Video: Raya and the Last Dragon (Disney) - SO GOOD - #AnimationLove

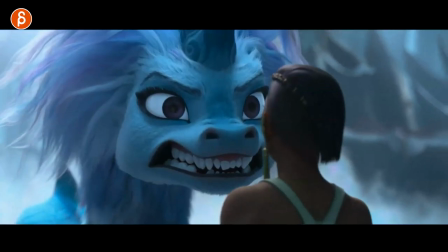(28:49)
and the slowing down even in the camera everything kind of slows down
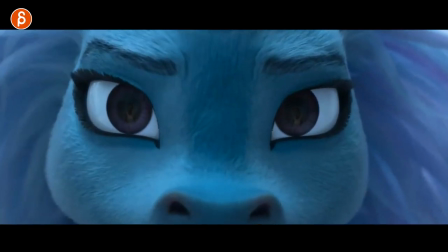(28:53)
for that moment and i don't know who animated this but so so good i love when you have a big change like
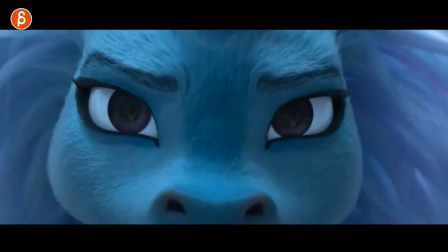(29:01)
this and just the thought and just look into their faces so well done this one i want to
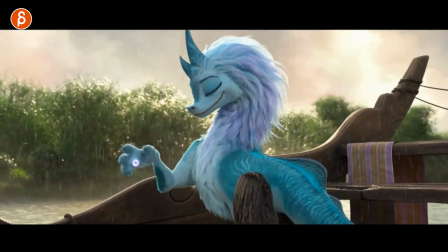(29:08)
bring up besides the whole fly sequence being really really cool i love this just the field hey the idea of this with the raindrops being able to
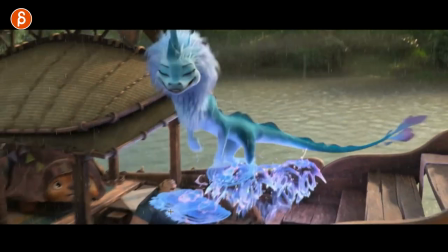(29:17)
control this and then having that weight on there and then use that to be able to travel through space it's not just flying around
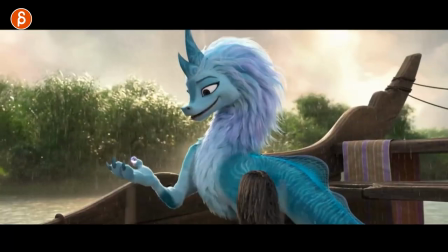(29:26)
but it's hopping and using the raindrops i thought that was really clever just
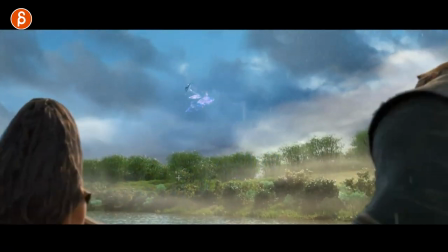(29:30)
that whole sequence again i can't play the whole thing it's a longer sequence but watch it watch the whole taking flight sequence i got another shot coming up though but really really cool
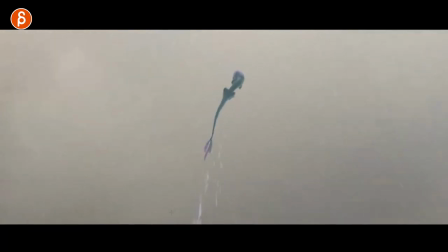(29:40)
that's the one right there besides the animation being really neat just the fluidity the path and how she gets up there but for me it was that moment
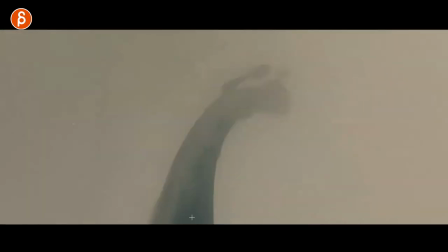(29:47)
here the closing of eyes and the camera again i'm not sure if you can notice this given the screen capture and how kind of the
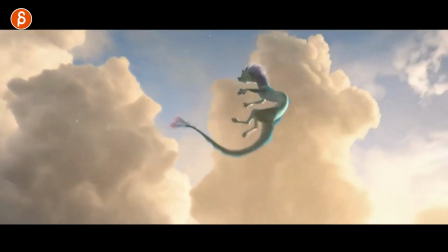(29:55)
grades, the quality, you know, maybe skipping some frames, but A,
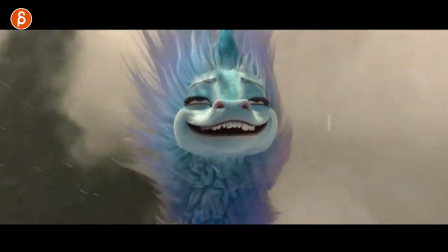(30:00)
the face, I love how it's just the blissfulness of, ah, she just enjoys it so much, I thought that was a great moment,
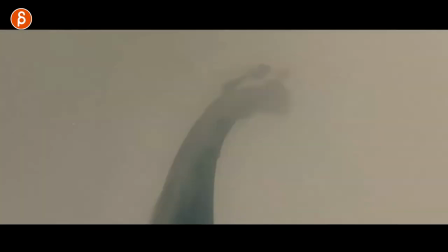(30:06)
going through the clouds, and again, the animation with the nice lines and curves,
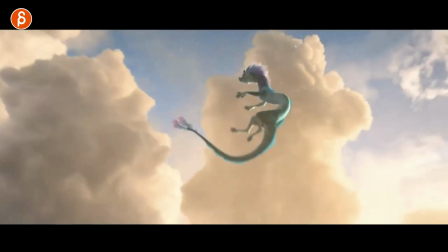(30:11)
but let's see if I can play this again, you can see this, the slight camera shake, a little vibration there,
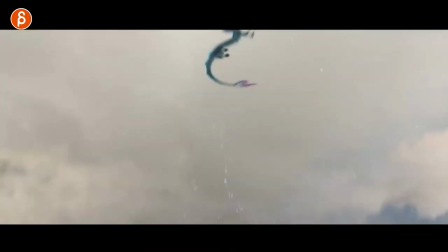(30:17)
right there, I don't know if you can see this, but it was a neat little touch, the camera work through all this was really,
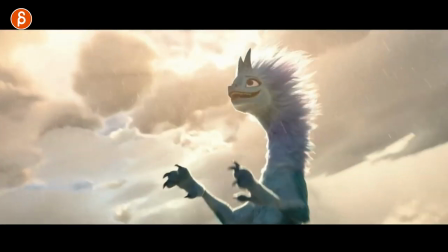(30:21)
really cool but that was a really great moment again the landing rendering is great i mean that whole thing is just great this is what this series is about
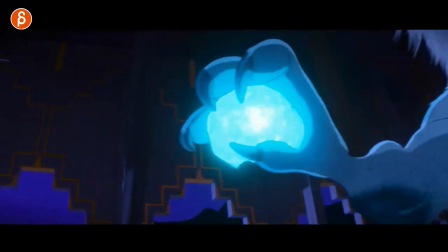(30:28)
because it's called so good and i had to bring this up this is short thing but i love
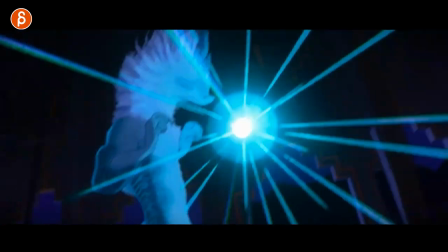(30:33)
that and captain's idea of how are they going to infiltrate the whole thing is this
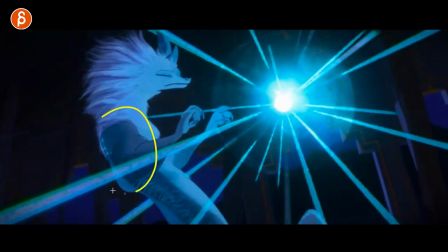(30:38)
this dragon design muscle arms oh it
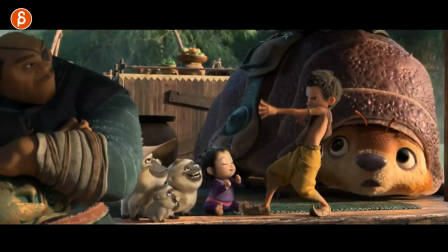(30:43)
cracked me up and i love this here too just that it's such
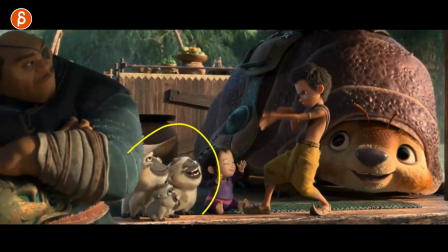(30:48)
a kid thing to just completely exaggerate and act this out and look at those faces they love it and then that'll clap there it's
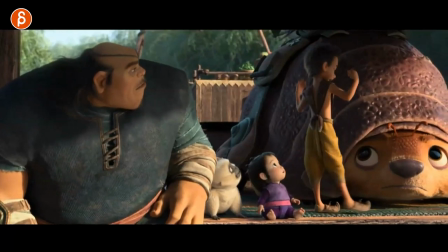(30:56)
a great great transition it's great animation this i wanted to include just because of the mirroring of the poses i don't know what the animal was thinking this is probably me interpreting something that was i don't know if it was intended or not but there's something about and you should pay attention to that for yourself
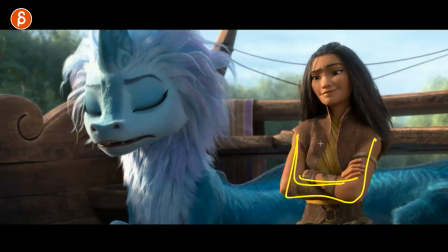(31:11)
when you have multiple people and one character one character you know whatever in your real life could be whatever circle of friends or family whatever and they're in a specific pose there comes a point where you will adopt the same pose because you agree with that person this is a known thing there's a mirroring
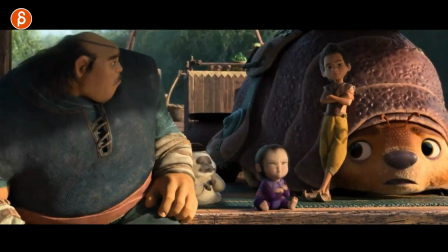(31:28)
of the poses and that's what made me think where but throughout the sequence you can see her in this and then he gets into
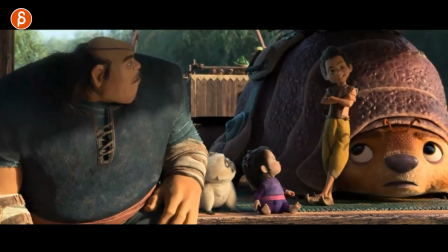(31:37)
this also love how he gets into this it's a mirroring of the poses there and you can see you know the baby's gonna you know
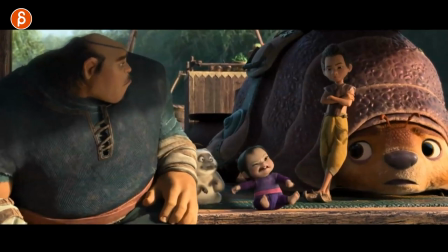(31:45)
monkey and mimic the whole thing but at the end you still end up with
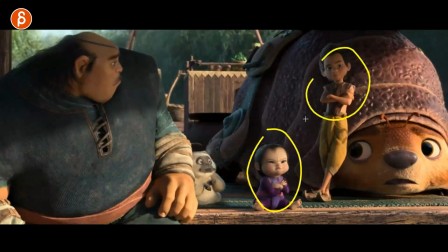(31:50)
three characters who agree with each other in the same post i don't that's
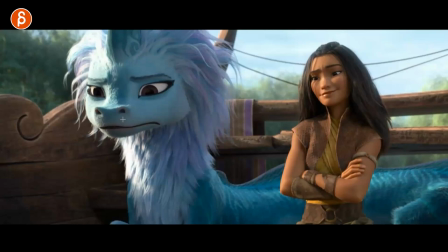(31:55)
why i want to bring up i don't know if that's the intention of the animator but that i like this i like that i'm gonna stick with this interpretation
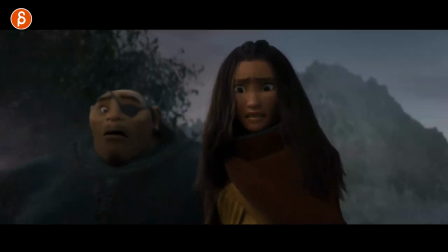(32:02)
of those choices there and i had to include this one just because of the intensity the cool transition of her throughout these three shots
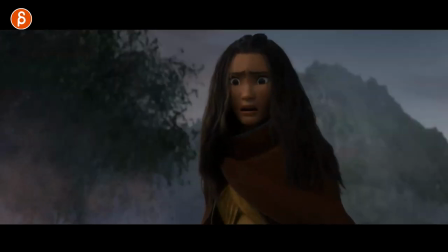(32:10)
that you can really feel the the tension in the chest and the breathing stop
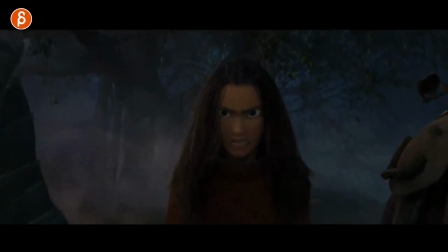(32:19)
how she ramps up into this especially at the end
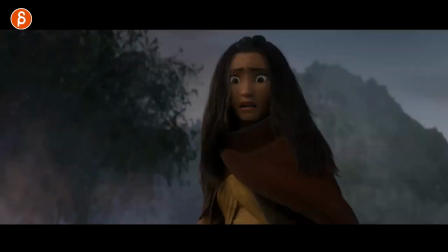(32:23)
with that look there and it's i love that too just because throughout you know she's she has her doubts but she's fairly optimistic you know there's a specific tone
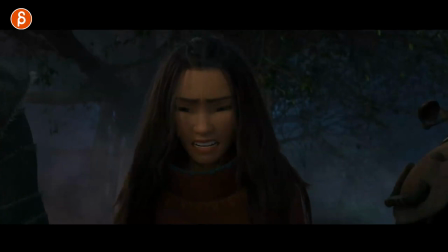(32:31)
to the character and this is the big shift the big shift into all right well this is now something where it just drove me over the edge and is really well animated you can feel that tension in that shift in their emotions It's really cool.
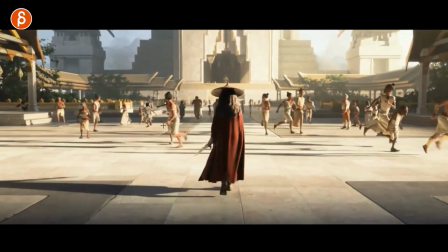(32:44)
There's some really good camera work throughout the whole movie, but for some reason, this shot just stood out to me. I just love, A, I love the energy of the chaos, and they're going this way while she goes this way, nice in the center with a great silhouette.
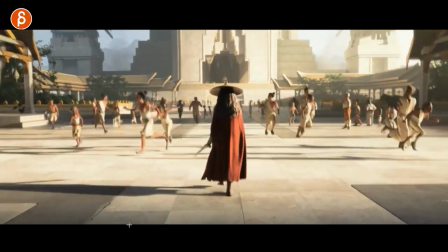(32:54)
But there's something about that handheld. It's just nice and subtle.
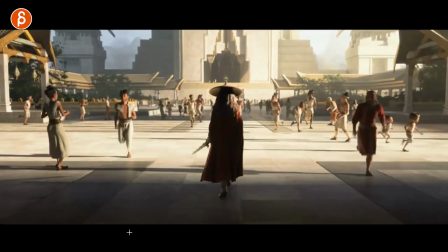(32:58)
Bit of a camera shake as stuff happens off screen, but really nicely done.
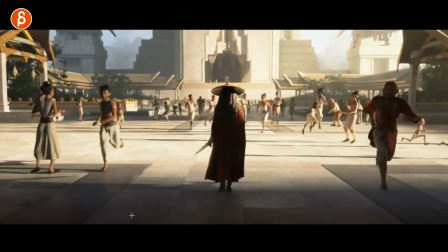(33:03)
Nice and subtle. Love the little wobble in there. That's really neat. This one is another one where I thought the camera's really, really neat.
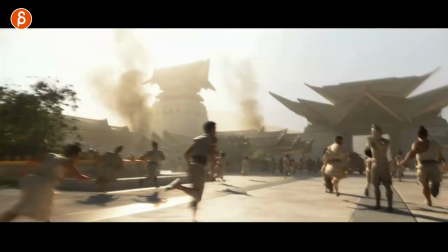(33:10)
It's nicely done in terms of just the action and how we focus around the characters.
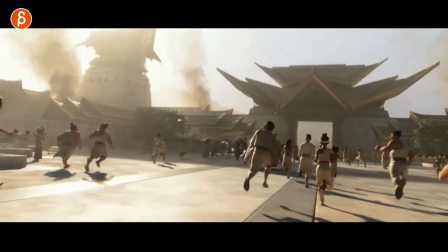(33:16)
It has just enough handheld to make it like we're part of a running group of people.
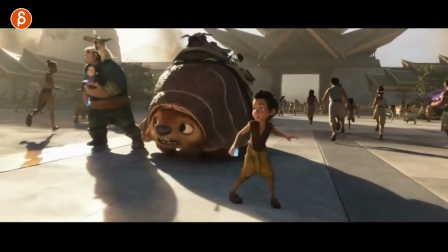(33:20)
Then how it comes down and lowers itself so we can look up at the characters.
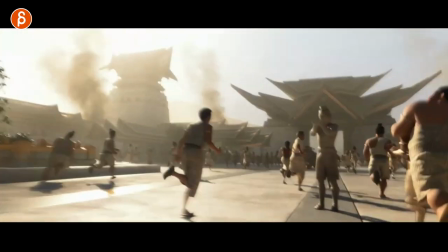(33:26)
Some nice staging there. It's really neat. Again, obviously the animation is great, but I'm always interested in camera work.
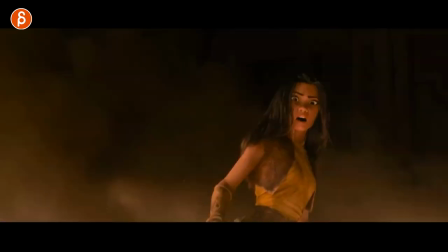(33:33)
How things flow and for staging. It's really neat here. This shot is short, but I wanted to bring it up because I love the energy.
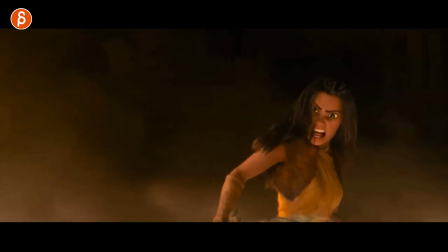(33:40)
And I wanted to go through that frame by frame. I just love the arms down. The intensity. I also love how it's partly covered here. I don't know why. I just love that.
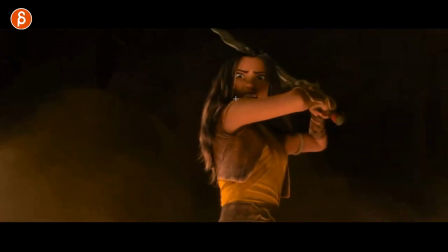(33:52)
Even when she goes up with her arm, you don't really see that. It's all just in her eyes.
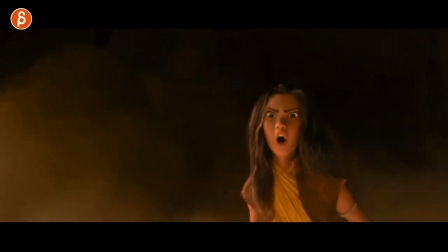(33:58)
The intensity in all of that. But just that move. The move in her arms. How she leans forward.
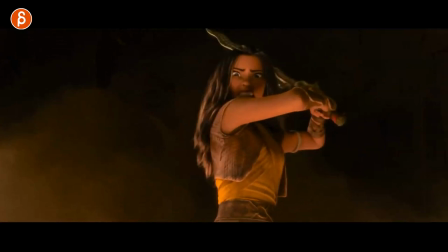(34:03)
And then that recovery to bring up the sword. It's really, really cool.
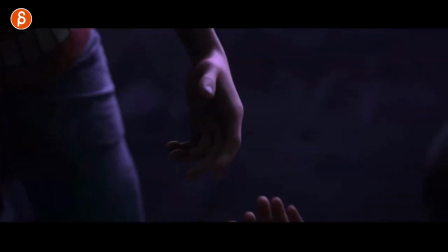(34:08)
Short, but very sweet. As I said before, I'm a big fan of thought process and characters looking at things and processing information, kind of making choices based on all that.
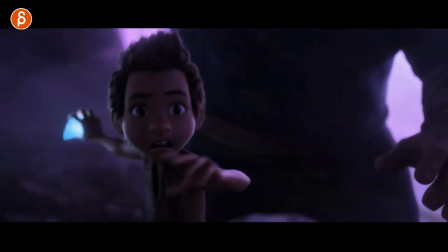(34:17)
And that whole sequence there, I love everything about this. The looks, style of reach, and then how she gets back into that.
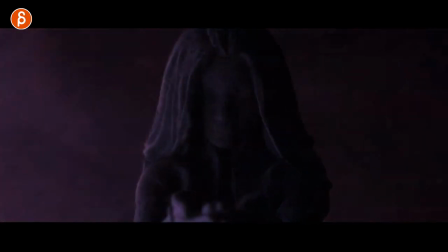(34:25)
Again, because of the transformation and just the effects of it are really, really cool. But that, I love the...
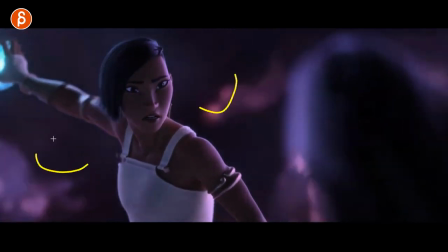(34:30)
There's so much about it. The colors, the blurriness with the lens, the depth of field of it, the slight handheld,
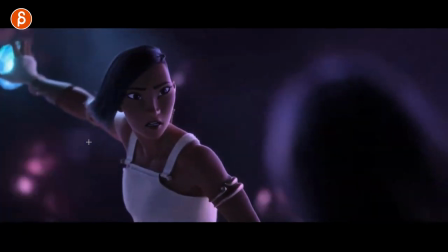(34:37)
the slight energy that you still have in the camera like the the effect here what's going on around her but also just her look
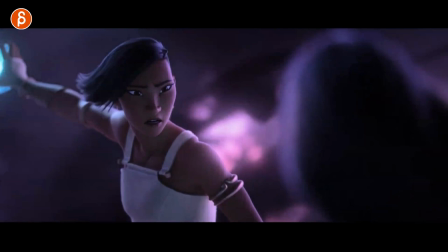(34:44)
the darts looking at that quick little beep right there love that breathing again this is simple here technically right but look at all the
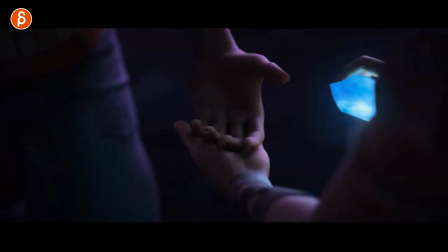(34:55)
different moments and twitches in the fingers the contact even just that love that
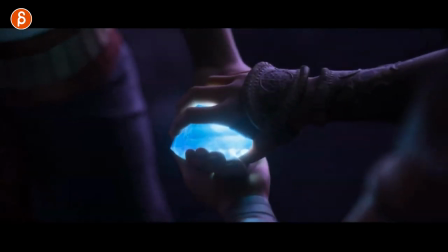(35:01)
shot and just this amongst all the craziness how just raya has that soft look up
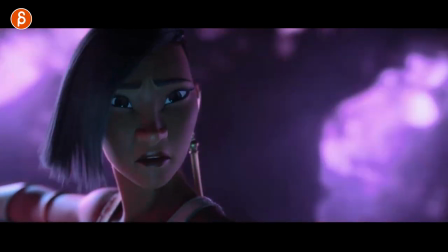(35:07)
there this is what i'm gonna do with that and then hit
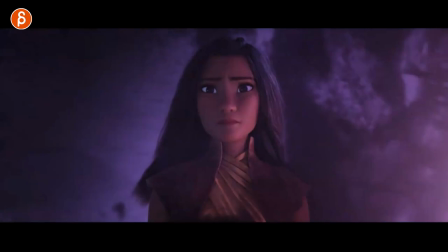(35:11)
no slow motion and this here i'm gonna go frame by frame here love
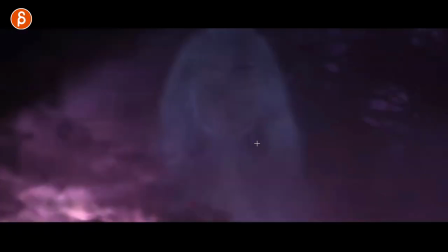(35:16)
all of this love how it obscures her just for a moment there you got the glowy lights into into that almost like the dragon there
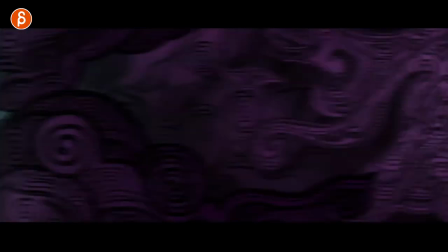(35:26)
really really cool yeah it's a great end sequence and i'm gonna end it not with animation but actually with original score by james newton
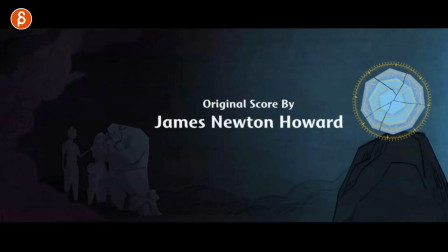(35:33)
howard i thought the score was really really cool something else that i i really really liked was really really cool brought the whole thing together this is a really nice score overall and that is that so again a series that's not quite lecture not quite a reaction whatever people are doing
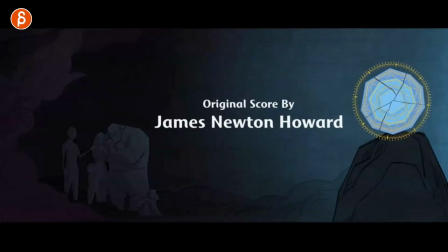(35:48)
nowadays this is just me i picked out those shots again that doesn't mean that the rest is not good it's just like the animation is just really well done but i wanted to pick out certain highlights that i really really liked but look at the sequence when sisu is swimming for the first time or the whole sequence when
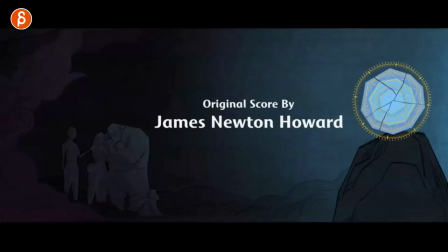(36:03)
she is you know running and flying more at the end when they all come in i mean there's so much you can point out the whole monkey sequence is great just make sure if you can watch the movie there's so much animation that's awesome so great material
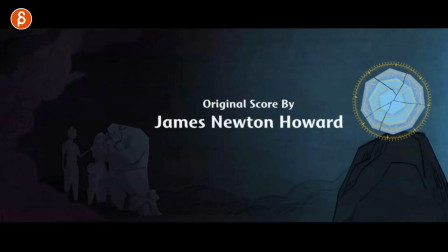(36:17)
i'm also doing this for my students as i tell them pick out something you really like and then study that take out certain elements just a shot or a moment put that into your reference library and study that so maybe that is helpful for them or Anybody watching this has a little highlight selection for that movie.
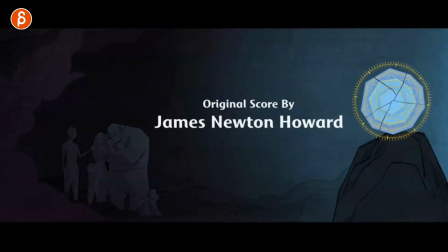(36:33)
I'm going to do that. Again, this might just be for me because I like this as well. I do this for other movies where I learn from them. So this goes into my reference library. And I'm going to continue with other movies. This was originally intended to be for Spider-Verse a long time ago.
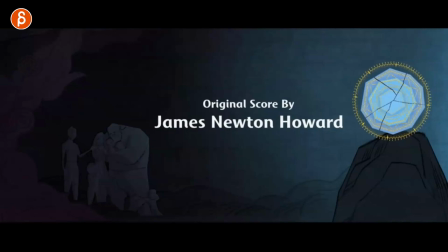(36:47)
I never got to it. So I'm going to go back and do this with all the movies and TV shows and things that I like.
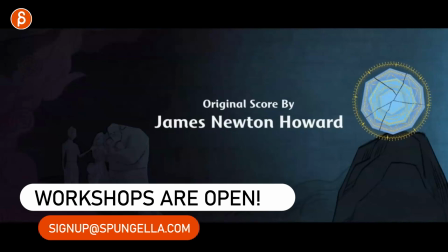(36:53)
And create a new playlist with just highlights that hopefully are helpful to you.